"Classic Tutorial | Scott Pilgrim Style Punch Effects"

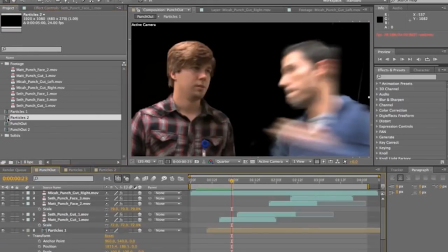And so
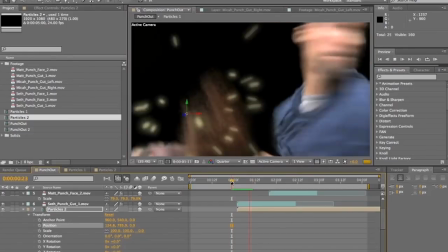we will repeat this for every hit in the sequence, and I'd suggest changing the colors of the particles for each hit.
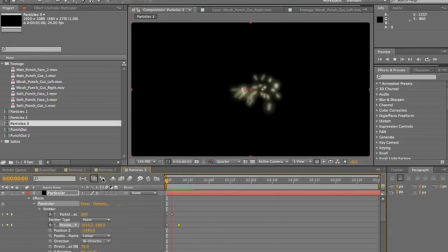That's cool. And then also the direction that the particles are flinging about.
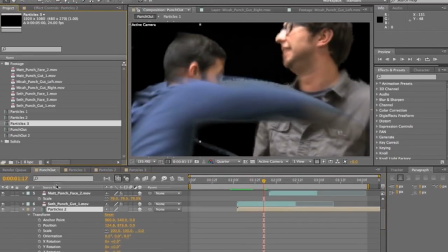So then, and maybe the amount of particles each time, just to kind of make it a little more organic and chaotic.
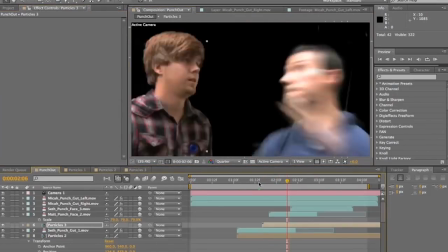So once that's done, and we're dropping duplicating these comps and dropping them in, changing them and dropping them back in,
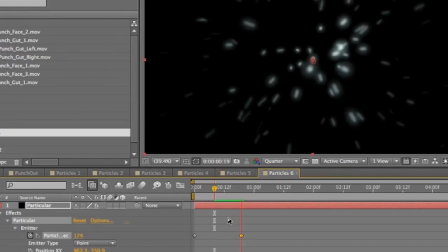then you want to create one last particle burst, and you want to actually have it emit particles for a little bit longer,
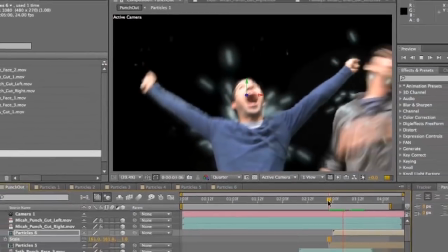and then have it just be shooting outward so it can go behind Micah on the windscreen at the end.
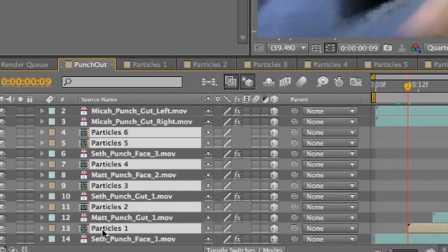So then we're going to add our titles, and we're going to start by selecting all of our particle layers and turning them off. We're going to be utilizing a lot of the computer's power, especially my crappy computer.
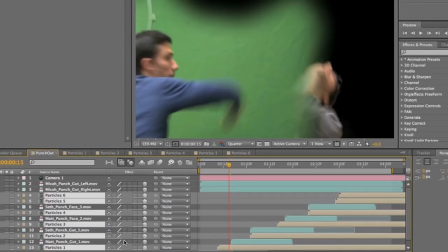So then we're going to turn all of our effects off of all of our layers. We'll create a text layer.
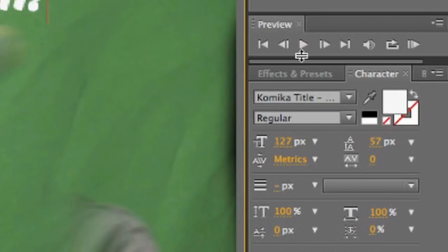We'll say punch. Make sure it's in the font Comica title, which you can find at fontsquirrel.com here.
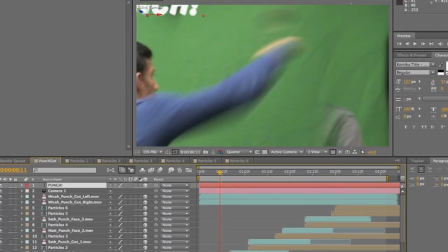Make it a 3D layer. Move it over to the general area of my face, and then we're going to go to animation presets. We're going to go to text. We're going to go to the organic folder.
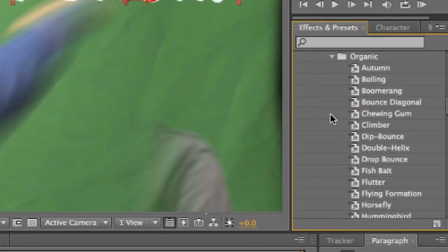And we're going to select wind current.
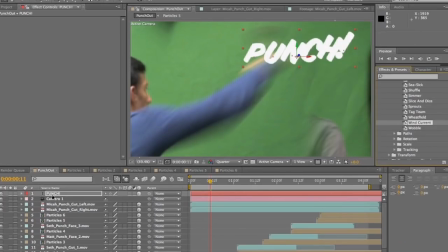We drop that on, and now it's, got a nice breezy style to it.
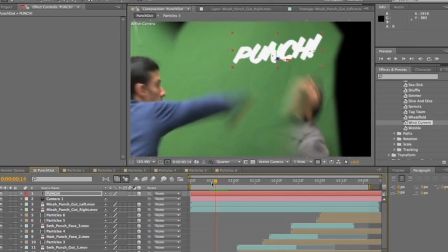Then what we want to do is we're going to keyframe the scale and the opacity so it bursts into the shot upon the punch.
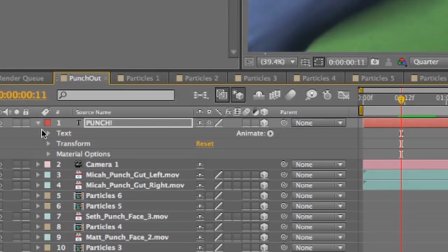So we'll open this up, go to transform. We'll click the timer next to scale,
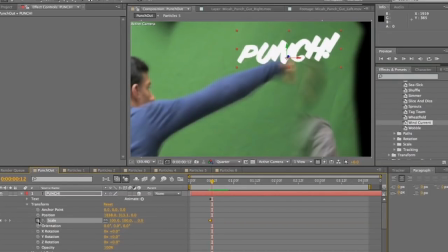and then you want it basically to start scaled completely down at 0,
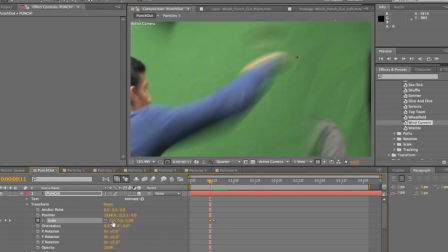and then in just a matter of a few frames burst out, just like that. And then once we're done with that, we're going to keyframe the opacity.
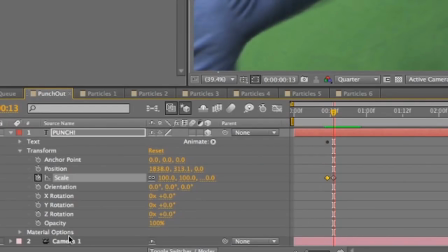So we create a keyframe at the very beginning, or toward the beginning, with the opacity at 100,
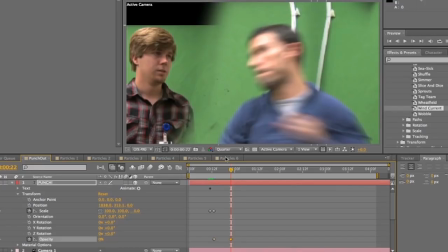and then wait till punch kind of leaves frame to set your keyframe for zeros, because you don't want it to be faded completely out before it leaves frame.
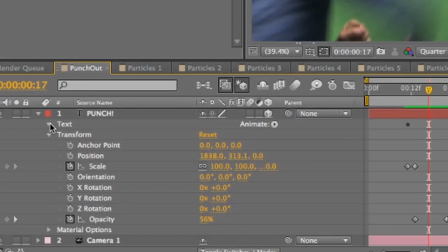You want it to be in the process of fading out. Then once that's done, we're going to do some trickery here.
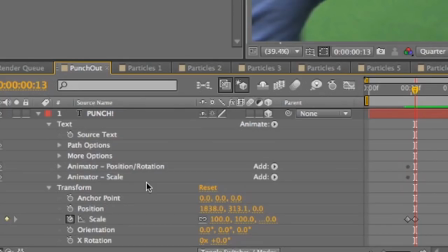Open up text, and then go to animator scale, and then
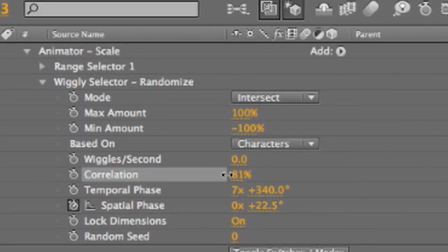wiggly selector, randomize, and we're going to take correlation and turn that down a bit, and that's going to add a little bit of chaos to the scaling of our letters,
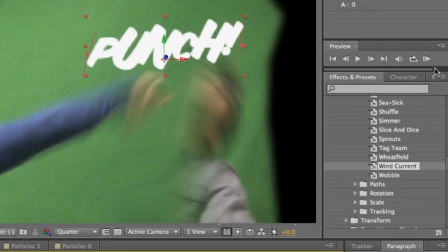which I think looks really, really cool. And then we can mess with the kerning of the text as well, so there's more space in between.
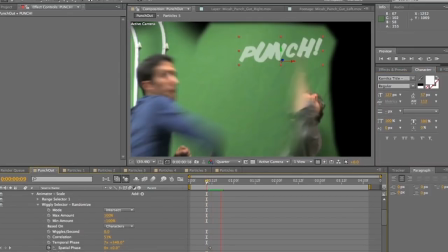And so that looks pretty dang cool. And so once we do that, we're going to just repeat the same thing for every hit in the timeline.
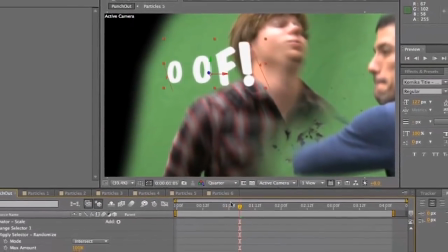Add an oof, maybe. On the other side, I like to add a why, with an,
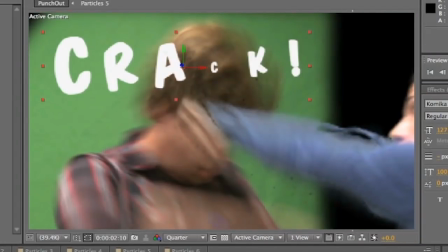questioning the meaning of this, the purpose of this, and then maybe some crack, and then, the win at the end.
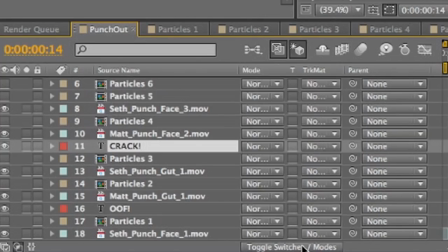So then once we have all of our text layers, we're going to go down here and toggle our switches and modes and make the composite mode for all of our text layers at add.
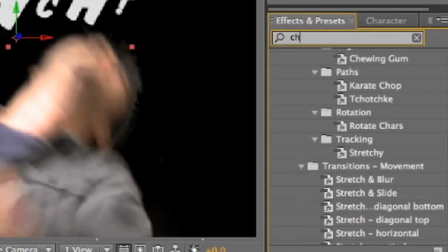Do that for all of our layers, and then we want to find the channel blur filter and drop that onto our text layer.
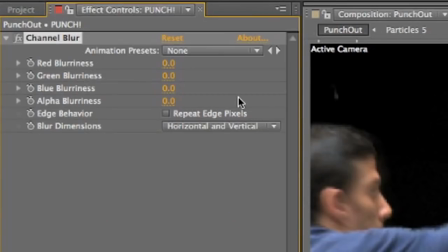And we want to set the blur dimensions to horizontal and then increase the blue blurriness.
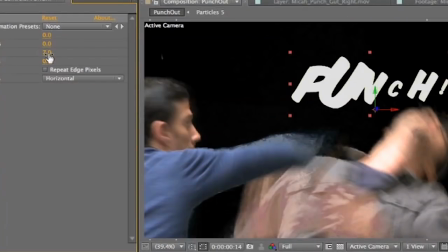And that creates kind of a yellow burned edge, these yellow burned edges of the text, which looks pretty cool. And then we'll just copy and paste that to all of our text layers.
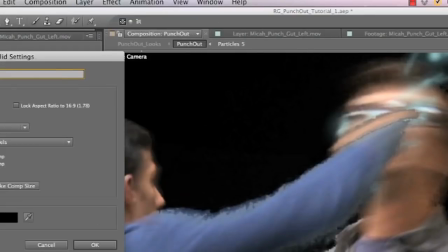And since we are leaving the background black, just to avoid any problems down the road with empty area of the alpha channel,
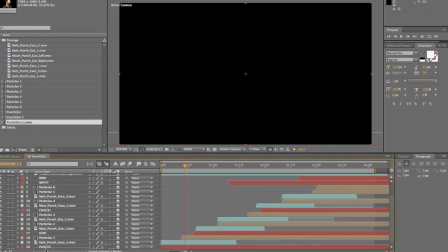we're going to create a new solid to be our black background and drop that at the bottom of our comp.
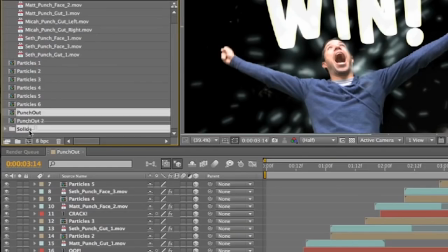So then we want to apply looks next. And so we're going to take our comp and drop it into a new composition.
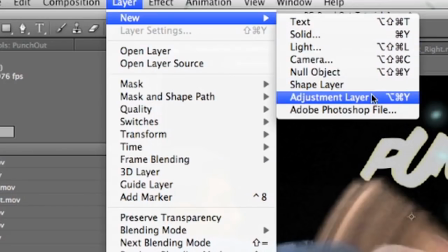Add a layer, new adjustment layer, looks.
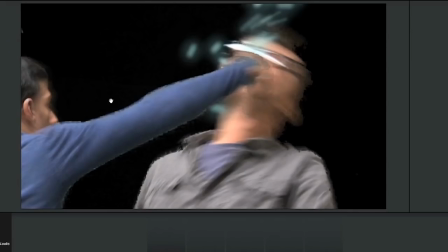Drop looks onto there, and then we're going to apply pilgrimage, which is the preset I'll include with this.
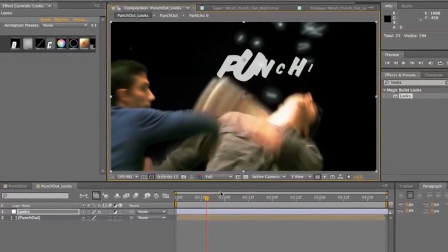And there you have it, our punch out done. Thanks for watching, everybody. Happy punching.